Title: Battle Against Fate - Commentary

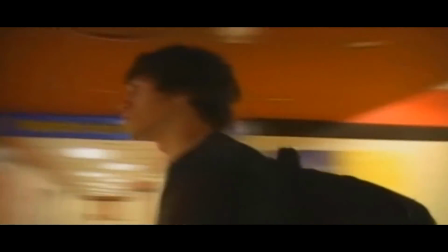1475s
He came up with the idea to sit in like a rolling chair, like one of those office chairs,
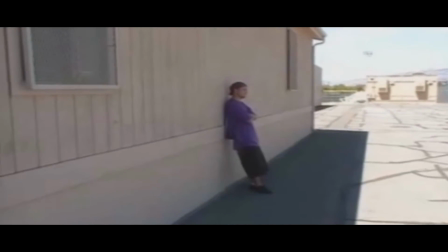1479s
and since it was tile that he would just roll backwards and hold the camera while I would walk towards him.
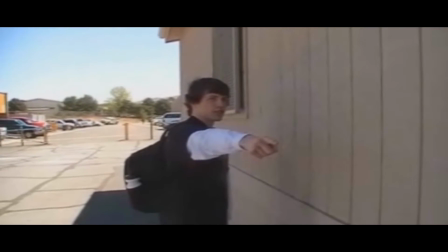1486s
But I had to walk really, really slow. it actually turned out to be a pretty decent shot. But
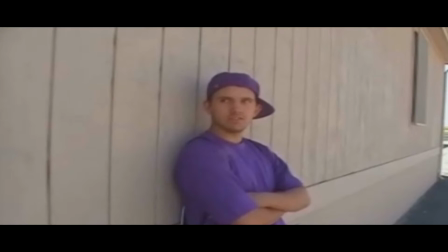1491s
Kind of like one of those dolly shots that I've been on set for in bigger productions in my own.
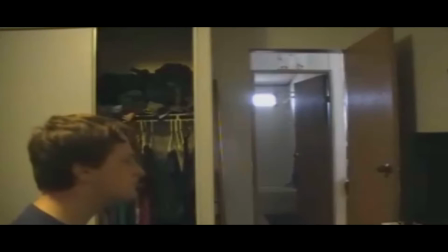1498s
And those shots are pretty cool. So like a low budget way of getting that dolly shot is to hopefully you're on like some sort of tile or hardwood.
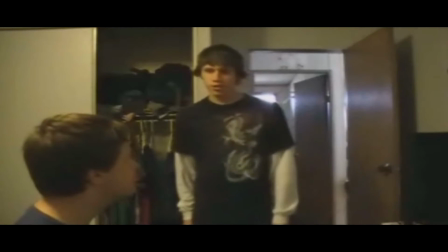1505s
Just take the rolling chair and go backwards. It's actually not too bad. It doesn't turn out as bad as you might think it would.
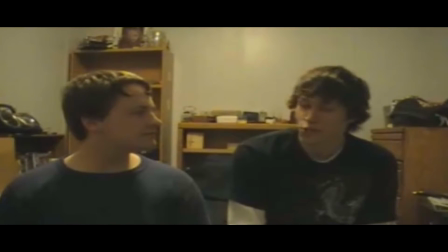1513s
And so here is another explaining scene. He just got done challenging Dean to a fight. Now he's going to his friend Brian and going, "Oh yeah, by the way, our friend Josh has been dead for a couple of weeks, but I figured I'll tell you now because now's a better time than when I found out.
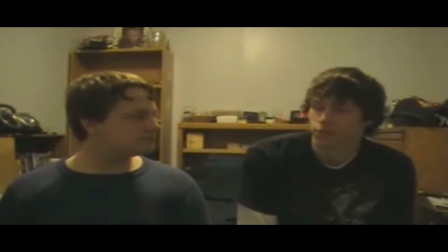1527s
Because, it put me really in a depressed state and I had to go isolate myself and train." Okay, no, he doesn't say that. But that would have been more entertaining to listen to. And I didn't have a camera guy, so I just put the camera like on one of his shelves and we just sat down and talked.
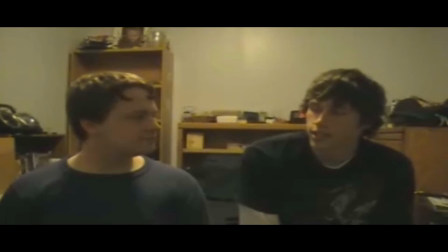1543s
And so that's why there's not much creativity here. And to be fair, we actually did this for a current project that I'm working on. I don't want to go into too much detail about it because it's not done or released yet. But when we actually did this, I did change the camera angle a few times by putting the camera on a tripod.
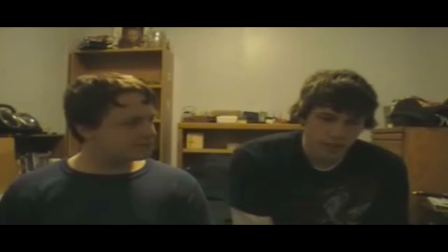1561s
And then when I decided to do a longer take shot, I did keep the same shot for like 2 or 3 minutes or so.
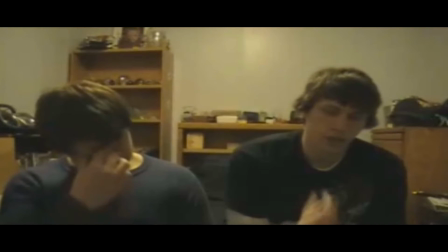1568s
Because the dialogue was fluent and it actually felt natural. It wasn't forced or going over lines so bad.
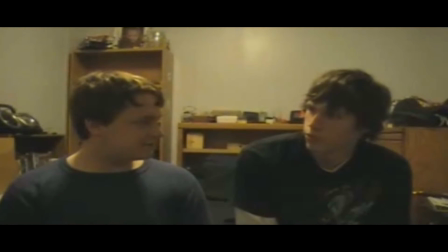1575s
It's just, okay, hit these notes and go with it. And it turned out pretty good. But I did change the angle a couple times before and after just to mix it up. Because when you have the same shot like this, it does tend to be less interactive for your eyes.
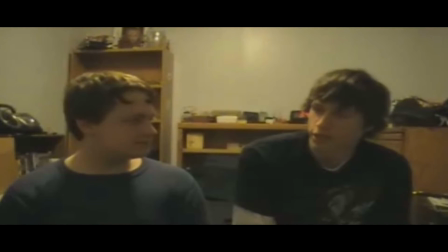1590s
Your eyes like already seen everything in the frame and you're kind of just waiting for the shot to change and it drags on a bit.
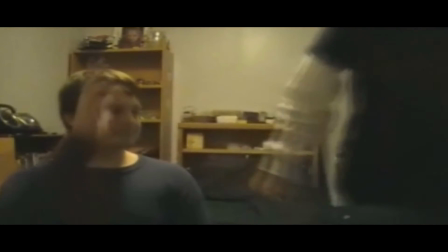1597s
In the movie Some Like It Hot that I watched at the time, when they had those long angles and like where they kept the two characters in frame, there was a lot more stuff going on.
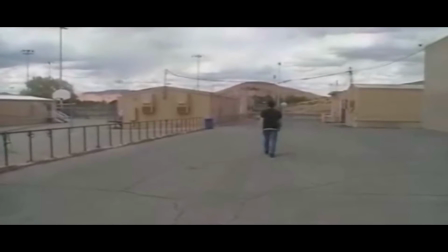1605s
Whereas in obviously my movie there really wasn't.
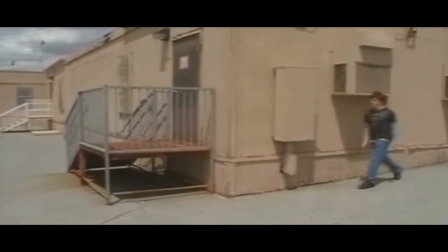1610s
Here I tried doing like one of those speeches where the character is monologuing to the audience and more of himself
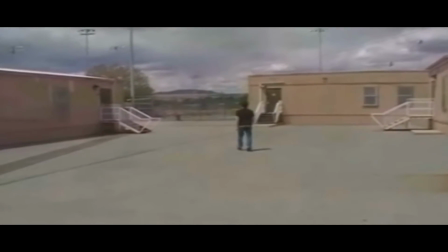1619s
before he's going out to fight Dean. Like, oh, well,
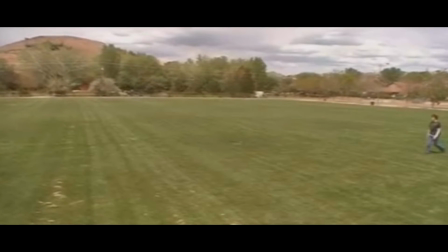1624s
martial arts is supposed to be used to defend people and your friends and yourself, not to use for any way what you like.
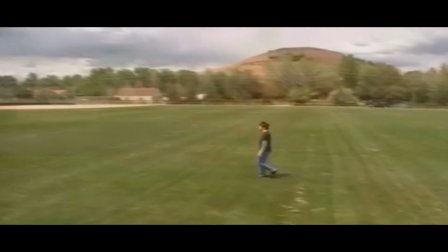1632s
And he doesn't know the true meaning of that, but I'll teach him. He'll learn today, even if it kills me or something stupid like that.
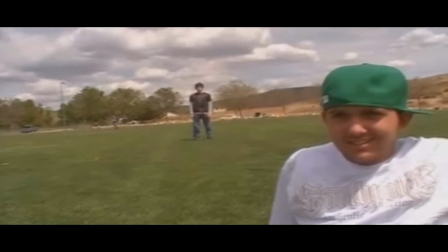1640s
I can't remember word for word, but the lines are along that.
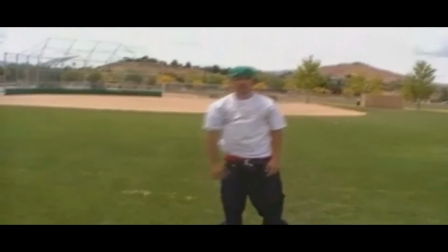1644s
And my true vision of this scene was that there would be a lot of people watching this fight go down, like a school fight.
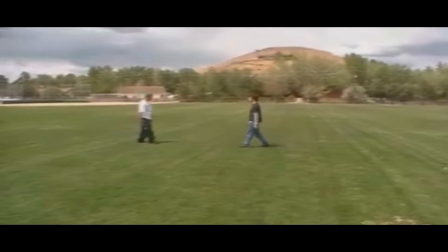1650s
But no one would show up to do it with me, so I kind of just got stuck with me and a few friends.
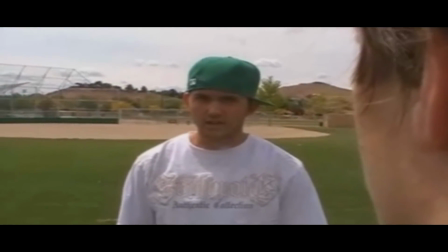1655s
So that's why Brian's the only one standing in the background.
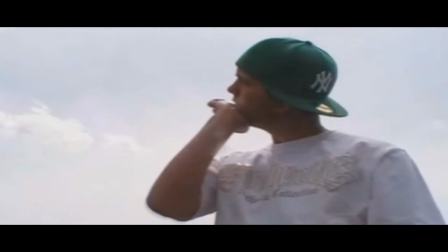1659s
And what's funny about this fight, the final fight of the movie, which granted it's not that great,
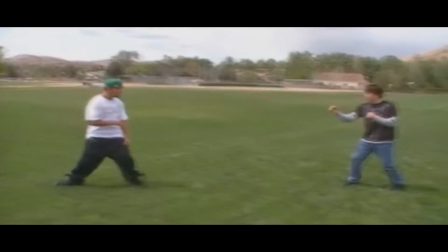1666s
I try to like show these two sizing each other up, kind of like when you're sparring and you're about to make a move on each other.
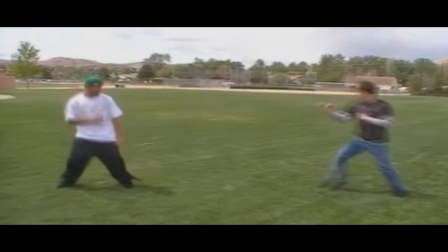1673s
And everyone thought we were dancing, which no, not really. It's just we didn't need to go on for this long.
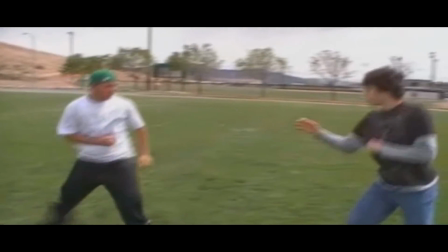1679s
And we don't really need to take sparring stances to really do that.
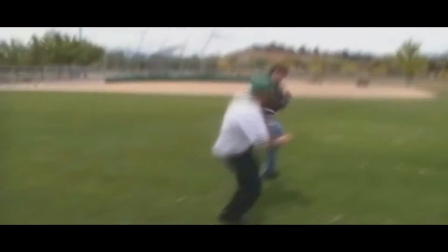1685s
What's funny about this fight, though, is that I was playing the music for the fight that I wanted to put.
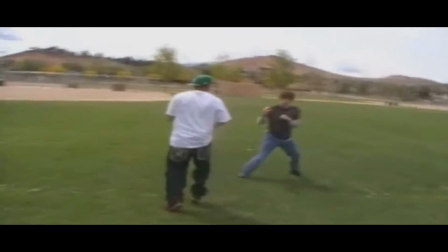1691s
I was playing the music for the excuse me, I don't know what I'm talking
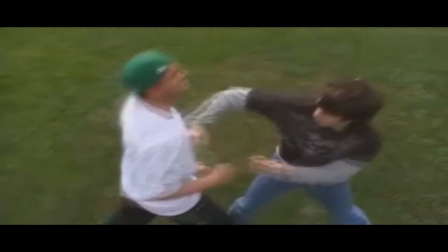1697s
about. This shot was on a ladder. Here, let me talk about that instead. I had my friend Josh stay on a ladder, and
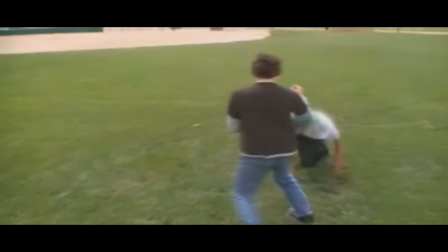1704s
we just kind of start going at each other, and then it cuts randomly there, just because I know how to really edit it.
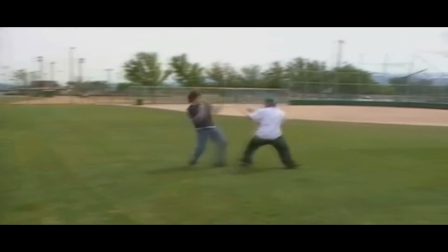1711s
And I needed us to get to a certain part of the field, so I had to keep the action going a certain direction.